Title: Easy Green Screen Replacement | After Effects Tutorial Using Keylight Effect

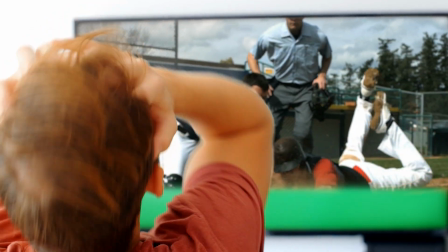(0:00)
Alright, let's replace this green screen quickly and easily using After Effects.
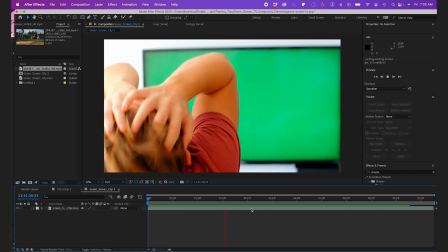(0:08)
So let's take this clip with a green screen TV and our subject in the foreground and we'll superimpose content onto the screen.
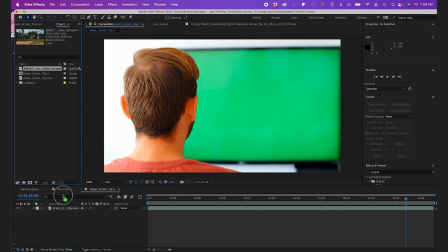(0:16)
I'll superimpose this baseball clip.
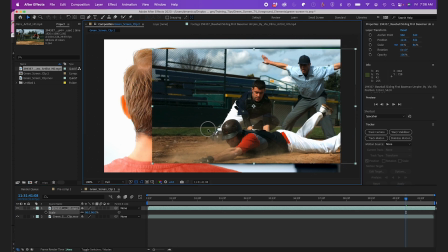(0:19)
So I'll drag this clip into my comp, resize it roughly for now, and I'll hide it for now.
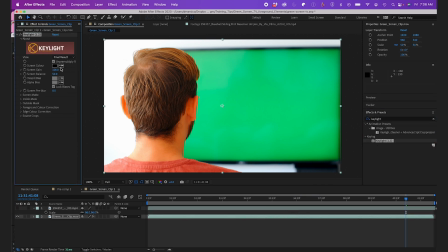(0:26)
Now I'll add the key light effect to my main layer and under screen color I'll select the green now under view I'll
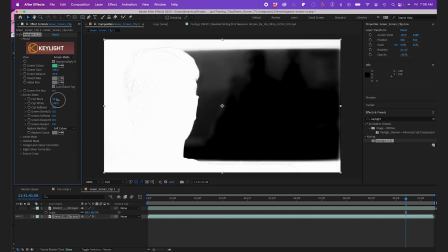(0:33)
pick screen matte and you can see it has a little bit of glare which is okay for a TV so I want to leave that there for more of a realistic look so I'll adjust the clip black a little bit that's
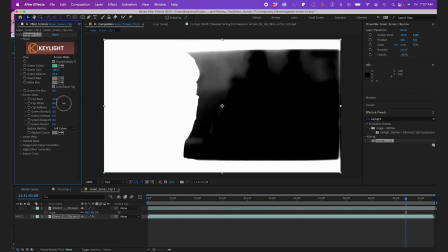(0:46)
good take a look at my final result and I'll tweak the clip white a little bit and I'll change it back to final result.
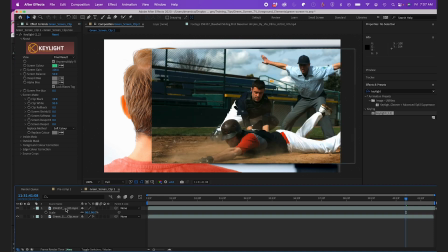(0:57)
Okay so now I'll reveal my baseball game clip and I'll move it to the bottom layer so it's underneath the key.
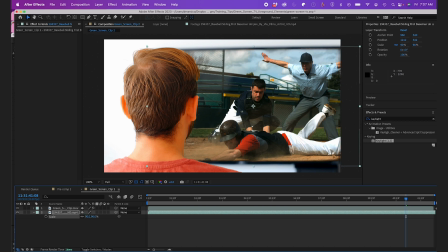(1:04)
Scale it up a bit.
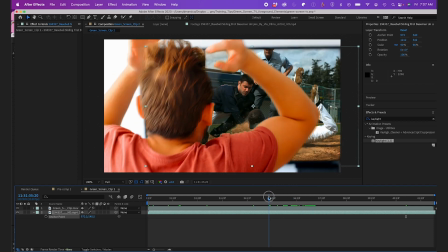(1:09)
Okay so when I play it as you can see there's a little bit of camera movement here is that we have to track. So I'll use the motion tracker for this.
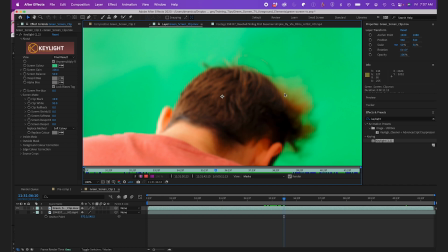(1:20)
So I'll navigate to the tracker panel.
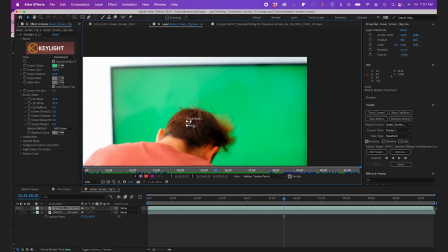(1:22)
I'll click on track motion and I'll expand my track point and move it to the corner of the screen where I know that our subject won't cross over it.
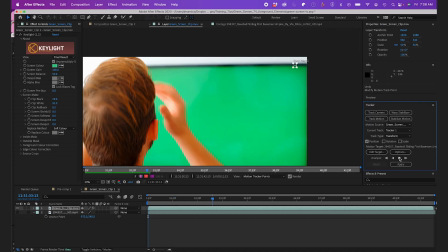(1:33)
So I'll Analyze Track Forward and
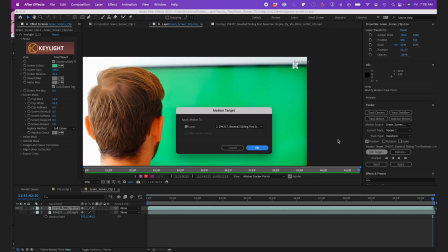(1:39)
I'll hit Edit Target and make sure it's on the baseball clip.
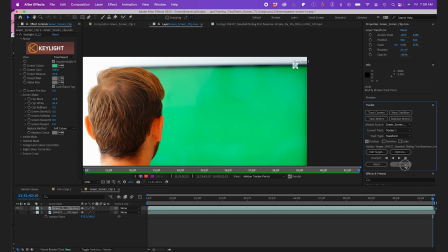(1:44)
Hit OK and I'll hit Apply and OK.
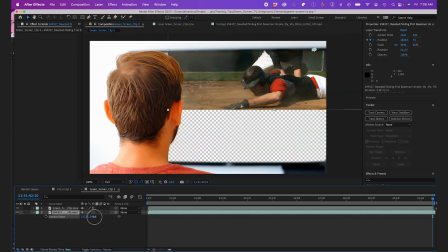(1:47)
I'll turn back on my bottom layer and as you can see I need to adjust the anchor point and scale a bit to fit the screen parameters.
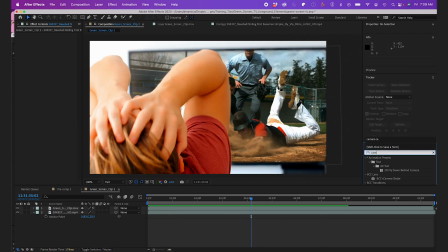(1:58)
Okay that looks really good. So now I'll add a camera lens blur to the TV clip to have it match the depth the field of the TV.
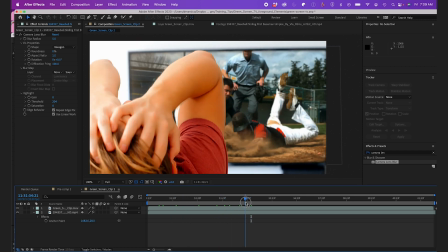(2:07)
Alright it's looking pretty good so now I'll take it one step further and I'll add a bit of edge to my subject.
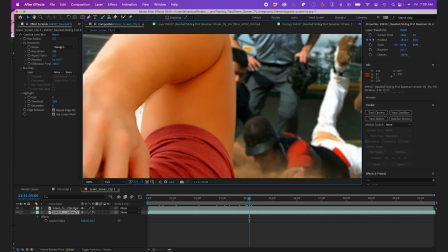(2:13)
To do this I'll jump back to the key light effect on my subject and I'll enable edge color correction. I'll adjust the softness and brightness to simulate light coming off the TV.
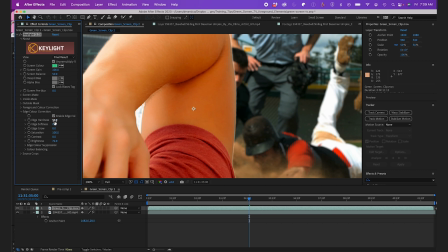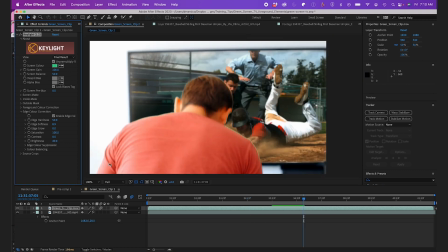(2:35)
I'm going to lower it a little bit more and
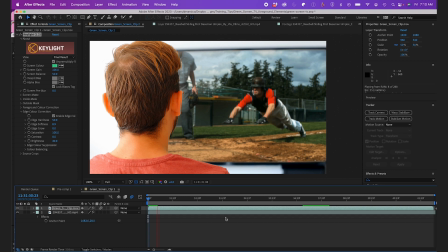(2:43)
there you go. So using a simple key light effect and a few tweaks, some motion tracking,
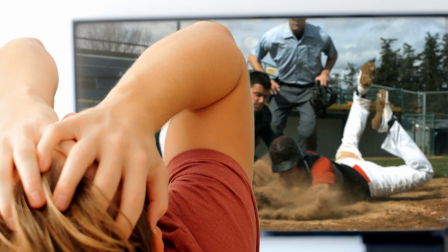(2:48)
weakened chroma key, and superimposed clips into our scene flawlessly, regardless of what's in the foreground.
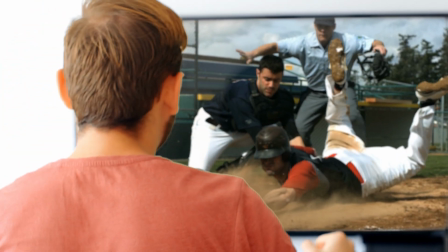(2:54)
Thanks for watching. Hope this video helps your videos in the future. See you next time.